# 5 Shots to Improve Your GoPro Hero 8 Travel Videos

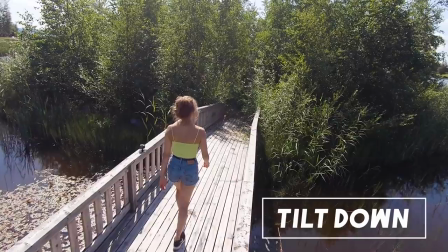(4:02)
I filmed this shot with my Hero 7 and only 60 frames per second because on the GoPro Hero 7 hyper smooth wasn't available for 2.7k 120 and I needed the additional stabilization as I was
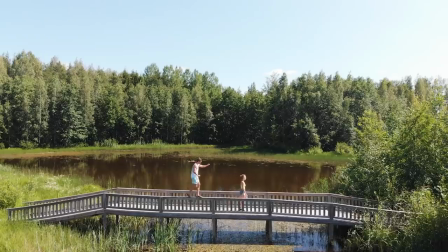(4:16)
walking on a bridge to get this shot and therefore I couldn't concentrate to move smoothly.
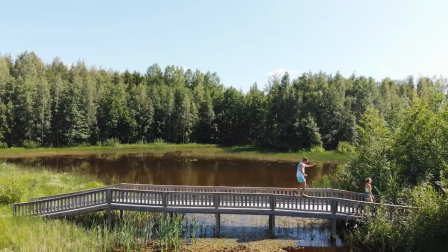(4:21)
I had to concentrate that I don't fall into the water. Now each of those different shots tell a different emotion and that's why knowing different types of shots are crucial to make great looking travel videos as emotions are very important in storytelling.
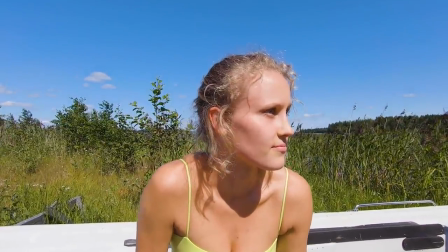(4:36)
For example the zoom shot is a more thoughtful or even mysterious shot as you see her close up and the zoom movement underlines those emotions.
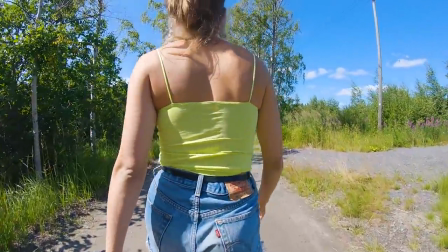(4:46)
The second shot I showed you is a more adventurous or marching shot and I think it's self-explaining why.
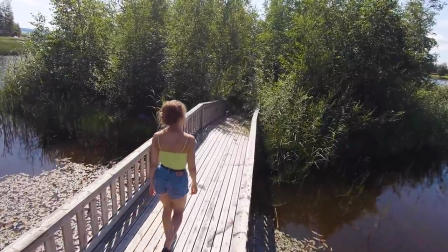(4:53)
And then the first shot makes the character appear small and vulnerable. This tilt-down shot is not only great for GoPros,
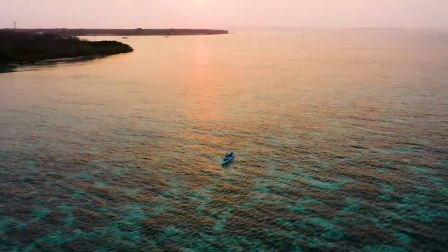(5:01)
it's an even more powerful shot for drones as the emotion there is much stronger because the person appears even smaller and more vulnerable.
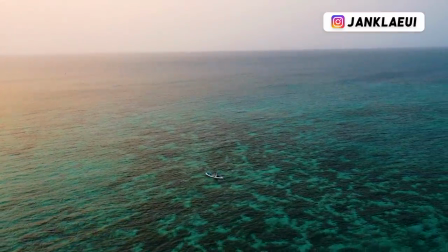(5:10)
I am by the way including these drone shots because nowadays a lot of GoPro creators also own one including me and those shots just look so nice that I think it's worthy to share them with you. But for now, that's it for people shots.
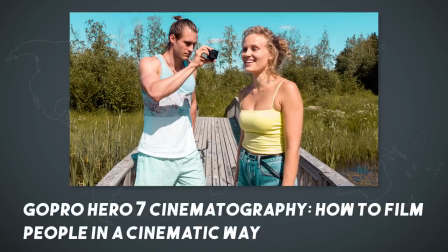(5:24)
I have made an entire video covering only this topic, so if you want to learn more about people shots, check out the other video. And it would be also really nice if you subscribe right now to my channel. That not only helps me, but also you, as you won't miss my future videos where you are going to learn a lot about GoPro videography.
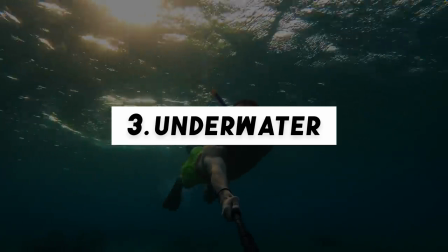(5:45)
Alright, so the next type of shot I want to cover are underwater shots. As most of you guys probably film all your GoPro videos alone I show you three different camera positions instead of movements so you can get the best underwater shots of yourself.
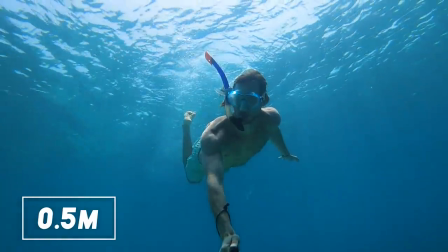(6:01)
The first position is the most known one. Just use a selfie stick, extend it to around half a meter and stretch your arm completely so you are in frame. This is the most common type of underwater shot. For those kinds of shots I have three preferred settings.
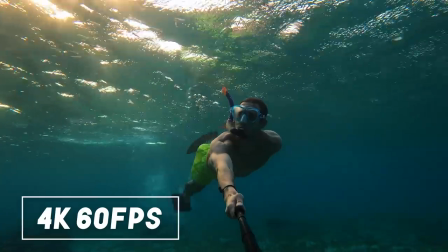(6:16)
The first one is 4k with 60 frames per second so I can slow my footage down and I still have a resolution of 4k.
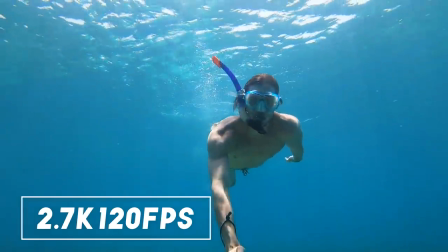(6:24)
The second one is 2.7k with 120 frames per second so I can get some really
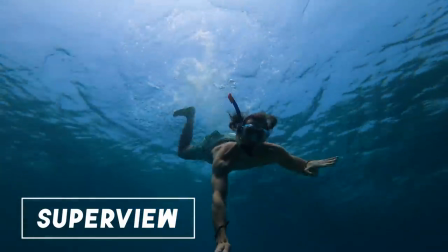(6:29)
slow slow motion shots and the last one is 4k 30 with super view turned on.
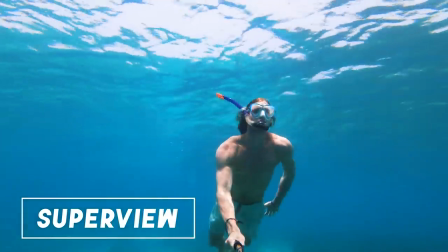(6:35)
The great thing filming underwater is that you don't see any fisheye effect.
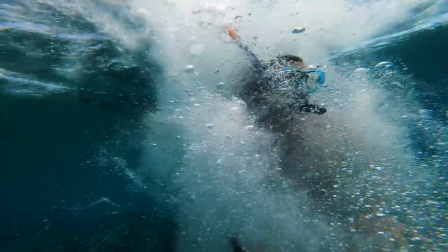(6:40)
That's why I always film my underwater shots with the widest field of view possible.
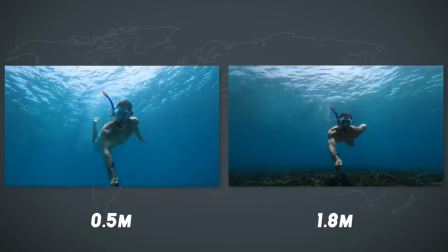(6:45)
So that was the first camera position but if you extend your selfie stick even more than half a meter you can get completely different looking shots.
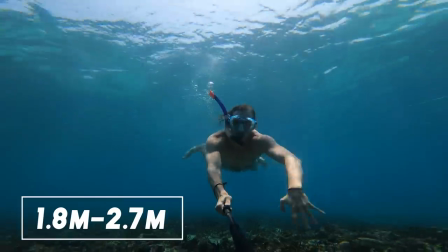(6:54)
That's why for the second camera position you need to be able to extend your selfie stick at least to 1 meter 80. With the selfie stick 270 pro that's no problem. So once you extended the selfie stick that far you can get three different nice looking angles.
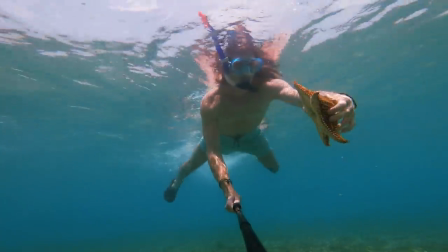(7:09)
The first one is the same as for the previous camera position with the big difference that you are further away of the camera.
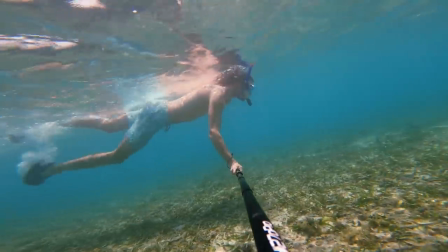(7:17)
Then the second angle is one where you film yourself from the side.
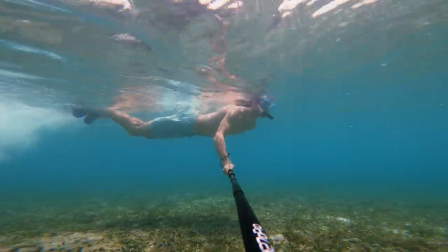(7:21)
Here you have to be aware that your selfie stick will feel really heavy because of the resistance on the water.
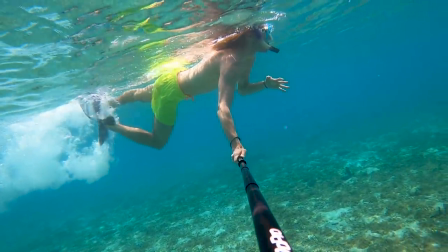(7:27)
As you move your selfie stick sidewards there is now a lot more pressure on your stick and you might have to hold it with two hands. I try not to but if I extend my selfie stick to 2.70m then
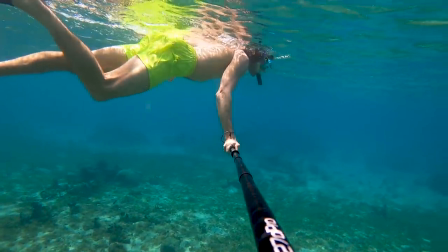(7:40)
sometimes I do have to hold it with two hands and that makes swimming harder. I by the way use the exact same settings as the ones I showed you for the first underwater camera position.
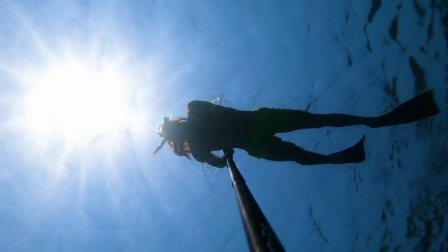(7:51)
Now the third great looking angle is one where you film yourself from below.
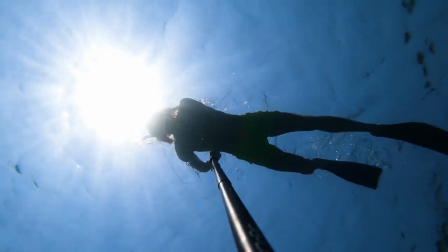(7:55)
For this angle you need again a selfie stick you can extend pretty far and then you basically just film yourself from below and against the sun to have a nice contrast.